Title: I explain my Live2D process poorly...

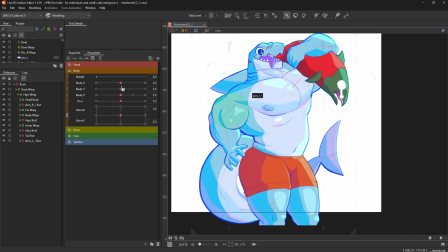[12:27]
So the body has its own separate parameters. We got the X. Look at that depth, dude. Oh my god. I was struggling so hard trying to get that like sort of depth on the body.
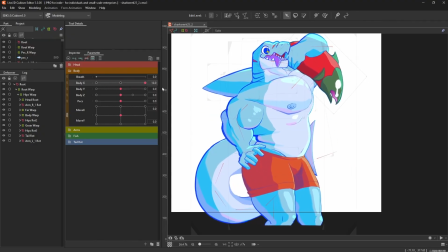[12:45]
It is kind of like just trial and error most of the time when creating stuff like this.
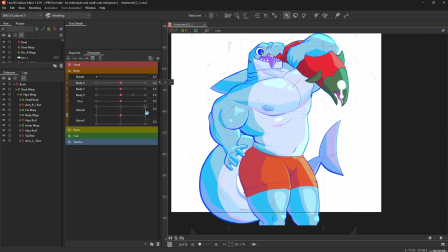[12:53]
You just got to get used to it and sort of just know what you're doing instead of just kind of throwing shit at the wall if you want to save time. This was the first time I was like kind of doing this type of thing, so I was just doing like the throwing at shit at the wall until it works sort of strategy.
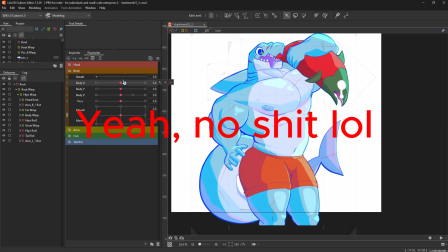[13:09]
But guess what? When you do that, you learn. So the next time I make something like this, it's gonna be way easier, way smoother. Oh my god, you're gonna watch and see in like, I don't know, a year when I go back to Live2D shit again.
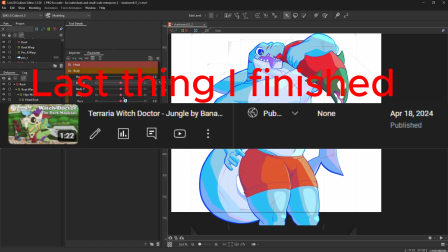[13:26]
It's been a while. It really has.
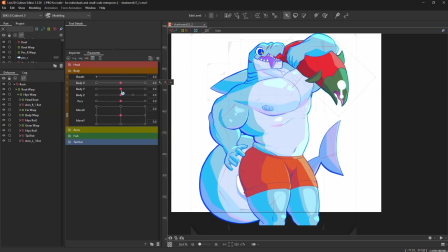[13:29]
All right, so body Y. So I actually don't use this in the animation, but all it does is this.
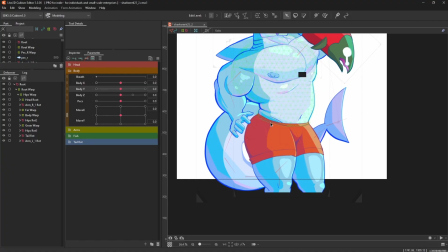[13:41]
What I wanted to do is I wanted him to like go down a little bit and then spread his legs, because that's what you usually do when you squat, right? Or like bend his legs. But I didn't end up using that.
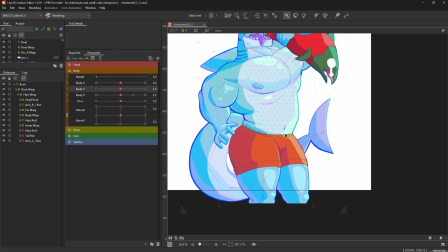[13:57]
So body Z. So the body Z was supposed to be like sort of like a hip sway. I actually watched a few videos on how to sort of do it, but it was mostly like human models, and also it was like at a front view perspective.
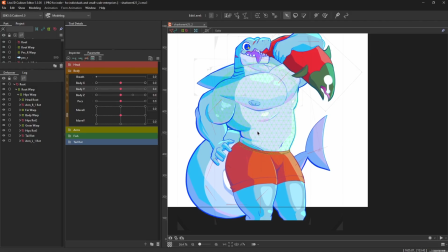[14:13]
Rav is kind of at a 3/4 perspective, so it was kind of hard, but I think I did fine on that.
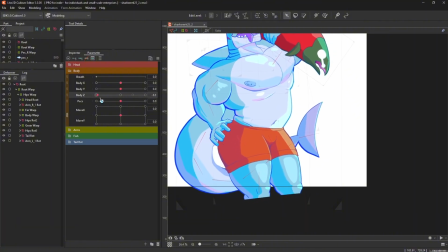[14:20]
I don't know. It looks weird, but like in the animation doesn't.
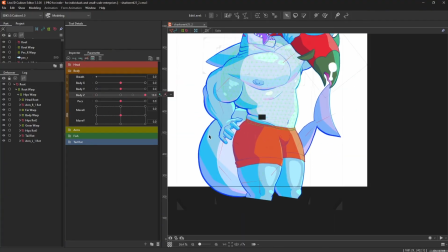[14:26]
Hopefully nobody thought it looked weird, but yeah, this is what it looks like.
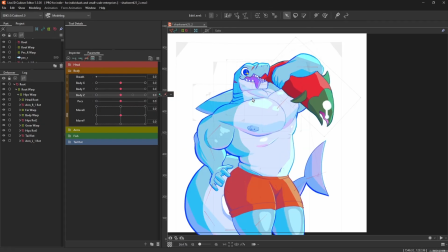[14:33]
It looks kind of awkward, but whatever.
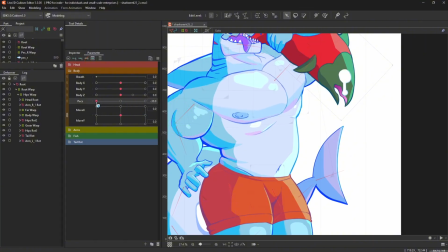[14:37]
We got the pecs, so I did actually make them like little, like boom, boom, boom, boom, boom, boom. Oh yeah, I can hear the fucking people's like, shake your pecs. One more time, boom, boom, boom, boom. Okay.
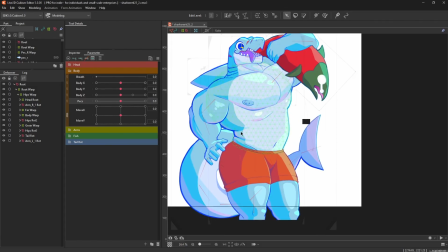[14:53]
We got move X and move Y, so pretty much it's just for me to move the model around itself like this.
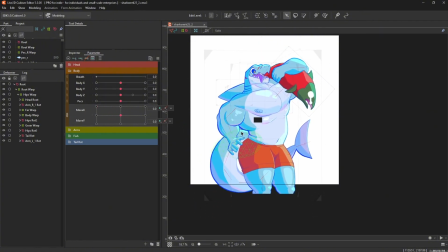[15:01]
Pretty good for repositioning. You can do that in the animation editor. It already has like its own default parameters for it, but I like just having like this, just to be safe.
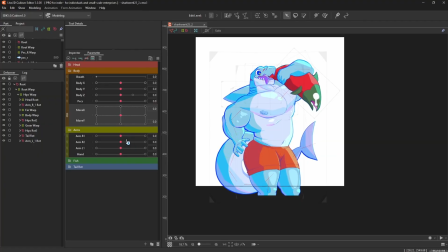[15:12]
All right, next we got the arms. So each one of them can rotate like this from each part. So let's say like it's that. We got the other arm. The pec also follows the arm as well.
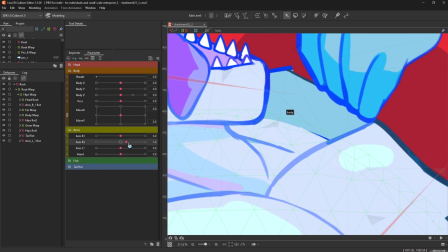[15:26]
In hindsight, I should also have made like this part of the body also sort of deform with the arm, because it kind of just looks stiff like that.
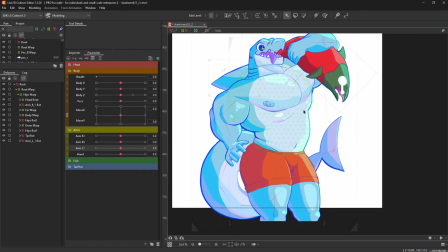[15:35]
The salmon also gets
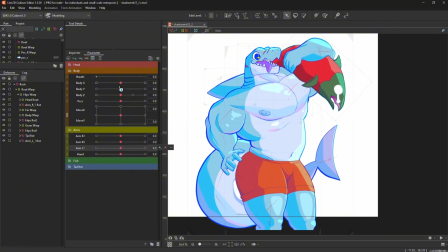[15:39]
deformed, rotated as well, and it also gets deformed in the body animation as well. If you did not see that, see, look at that. See that back of the mouth kind of gives it more depth.
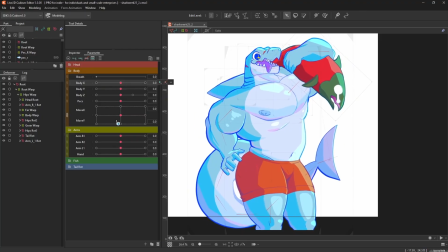[15:51]
So when you're making Live2D animations like this, you should keep that in mind. Anyway, oh yeah, the hand, it kind of just separates the fingers.
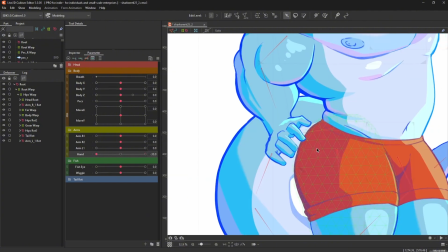[16:00]
I wanted to actually separate the fingers into its own layers, but I was like, I don't really need to do that.
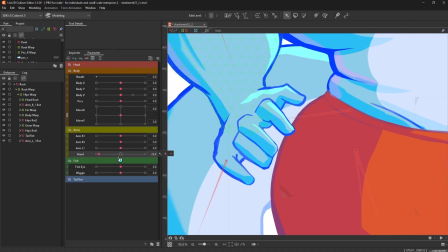[16:06]
So I just kind of made sort of this stretching animation. I know, kind of lazy, but I guess the job done.
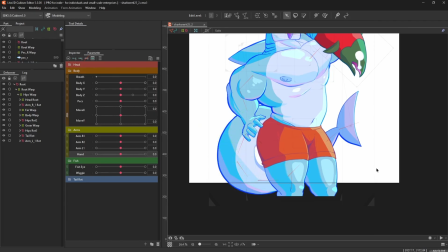[16:13]
You can barely see it on the animation, to be honest, but it's like kind of like a subtle movement, but whatever.
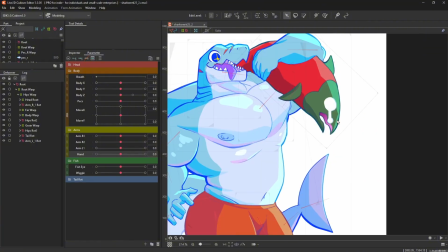[16:20]
Okay, so the fish actually has its own parameters too.
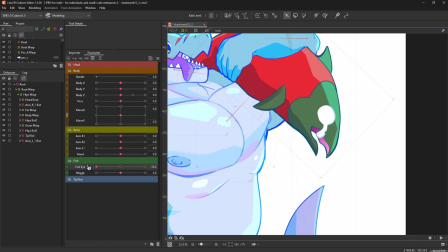[16:23]
So the fish eye wiggle like this, like the tear, like, oh, I'm gonna get eaten, I'm gonna get vored by this fucking stupid bar shark. Oh my god, what has my life come to?